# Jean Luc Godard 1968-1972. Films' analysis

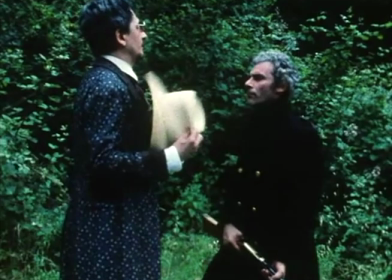Naturally, Godard used various quotes from the Communist Manifesto and structured his political position as a representation of it by means of a moving image.
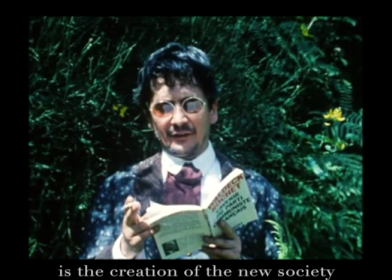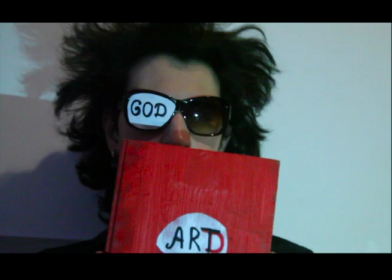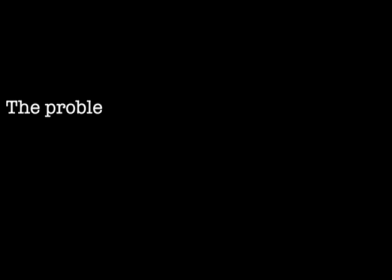Godard creates his own manifesto by saying,
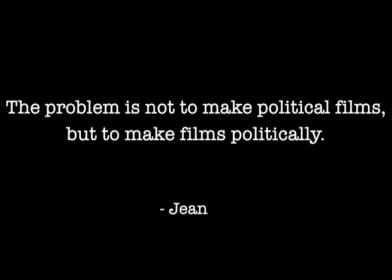The problem is not to make political films, but to make films politically.
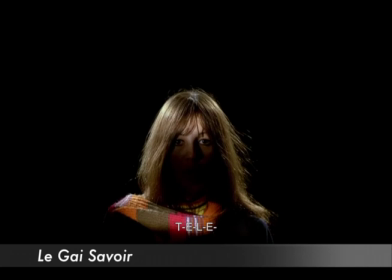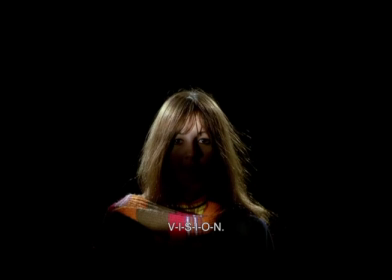Godard's political views are represented in a speech of his characters. For example, in Gué-Sévoir, in discussion of politics, they express what Godard himself maintains.
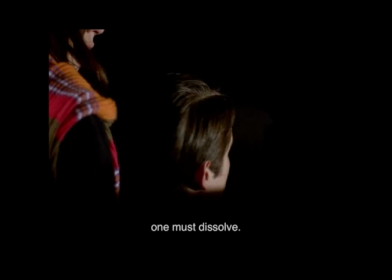Bien sûr, pour trouver la solution, soit d'un problème chimique, soit d'un problème politique, il faut dissoudre, dissoudre l'hydrogène, dissoudre le Parlement. Là, on va dissoudre les images et les sons.
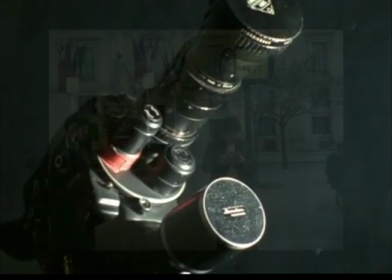McBean discusses the methods and the techniques such as montage,
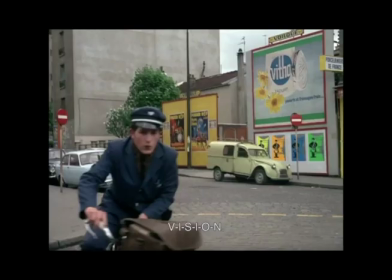film setting and casting of amateur actors which Goddard used in his films in order to acknowledge his political views.
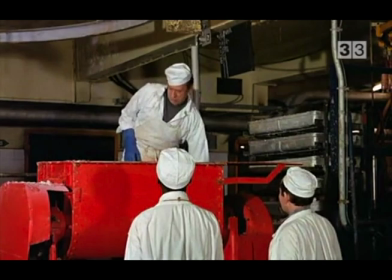In his article, McBean arises the question whether the Jekyll-Werthoff group films were made for workers
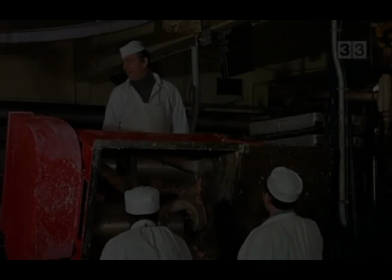and if the labour class had been able to understand or at least watch these films if they were walking all day long in the factory.
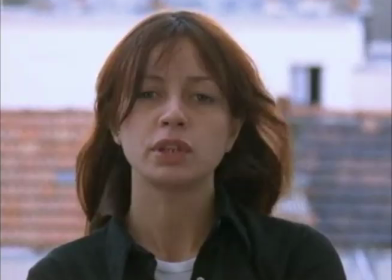However, the films were made for militants,
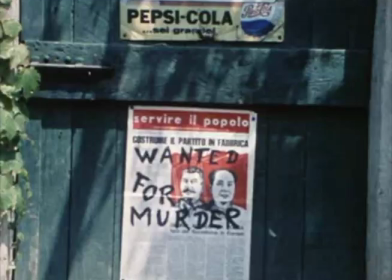students and activists who were gaining knowledge about the real situation outside and, most importantly, learning how to combine theory with practice.
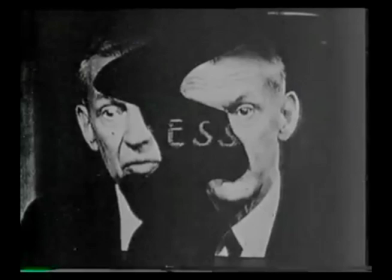Godard's films are very theatrical.
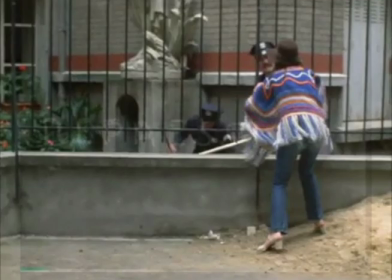In Vladimir el-Rosa, the theatrical construction of the film is seen how Godard portrayed the police.
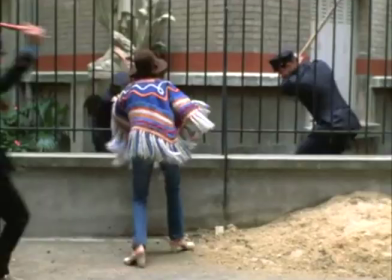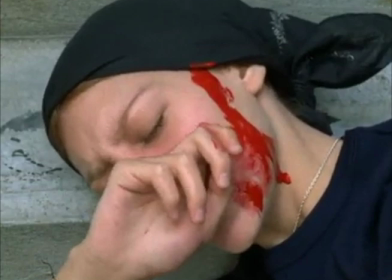The police are represented as a powerful tool to keep the political regime. Policemen were filmed only in the moments of the battle between them and the citizens,
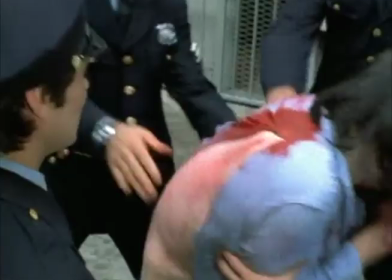which demonstrated their cruelty towards young students, as well as their incapability to communicate with them.
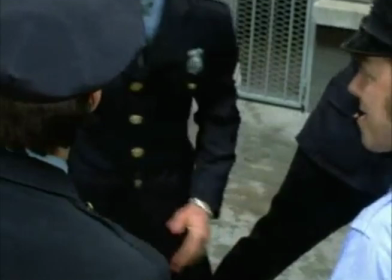Police officers attack young students. They do not try to listen or understand what people want to say to them.
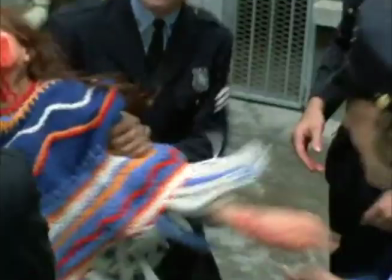They are just accomplishing the order of the state to stop any rebellion by any means.
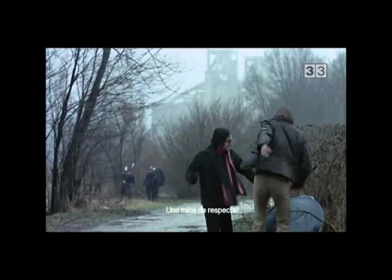In Tour va bien, the students and workers meet police after the rebellion. Police officers again attack young students.
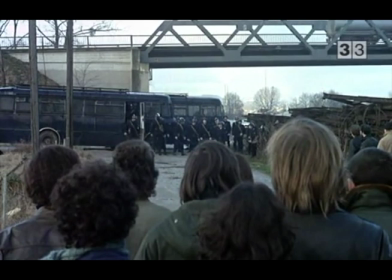The working class has nothing to lose in front of the bourgeois commanding class.
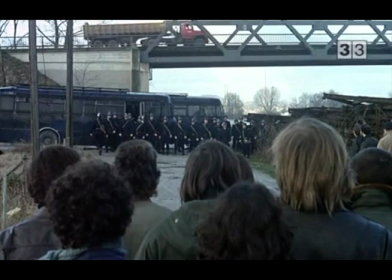Therefore, they should apply the theory to practice and start to fight for their commonwealth.
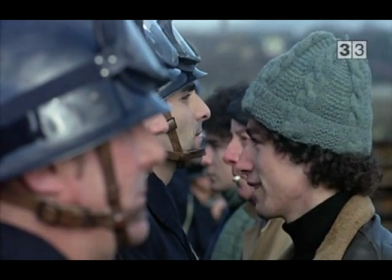Let's see again a sequence from Tout va bien.
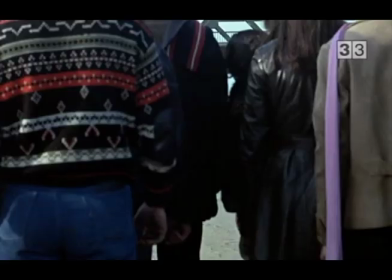The theatricality of many scenes are used as a tool to visually empower the political ideas.
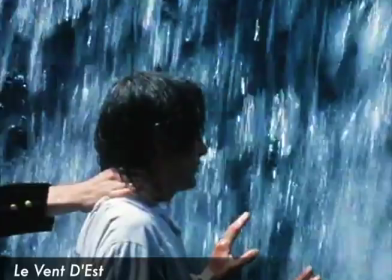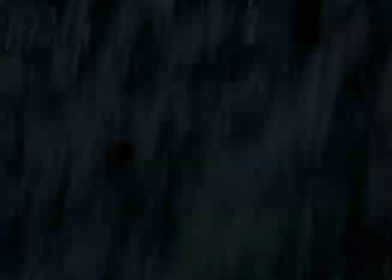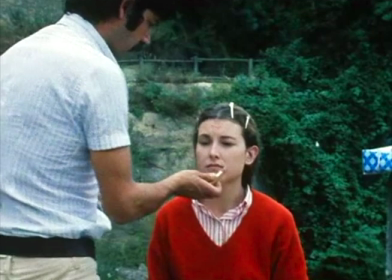In Le Vendeste, one of the first scenes that we see on screen is the process of putting up makeup for the actors.
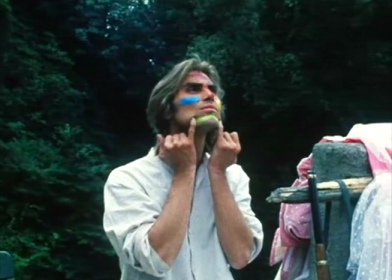Godard makes fun of the Hollywood capitalist films in which there are always makeup artists.
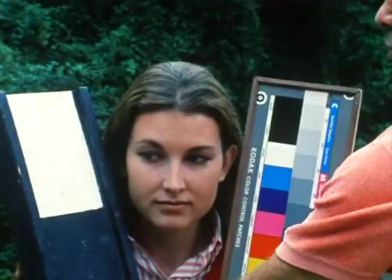He compares this Hollywood style makeup to that of a clown, which another actor of the film, who is playing a socialist, is making by himself.
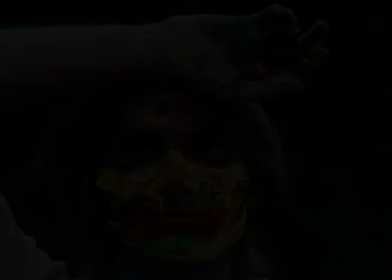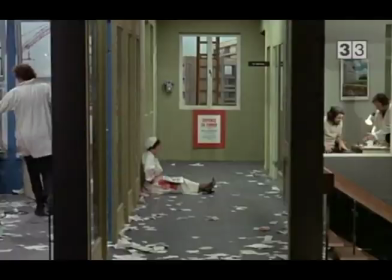Kavanagh, observing Touval-Bien, emphasizes the undistinguished role of the political and aesthetic representation in the film.
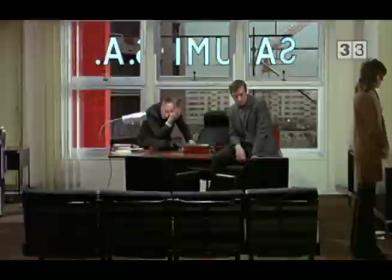Godard's Touval-Bien was one of his last films in his radically political period and it represented his main ideas featured in his previous films.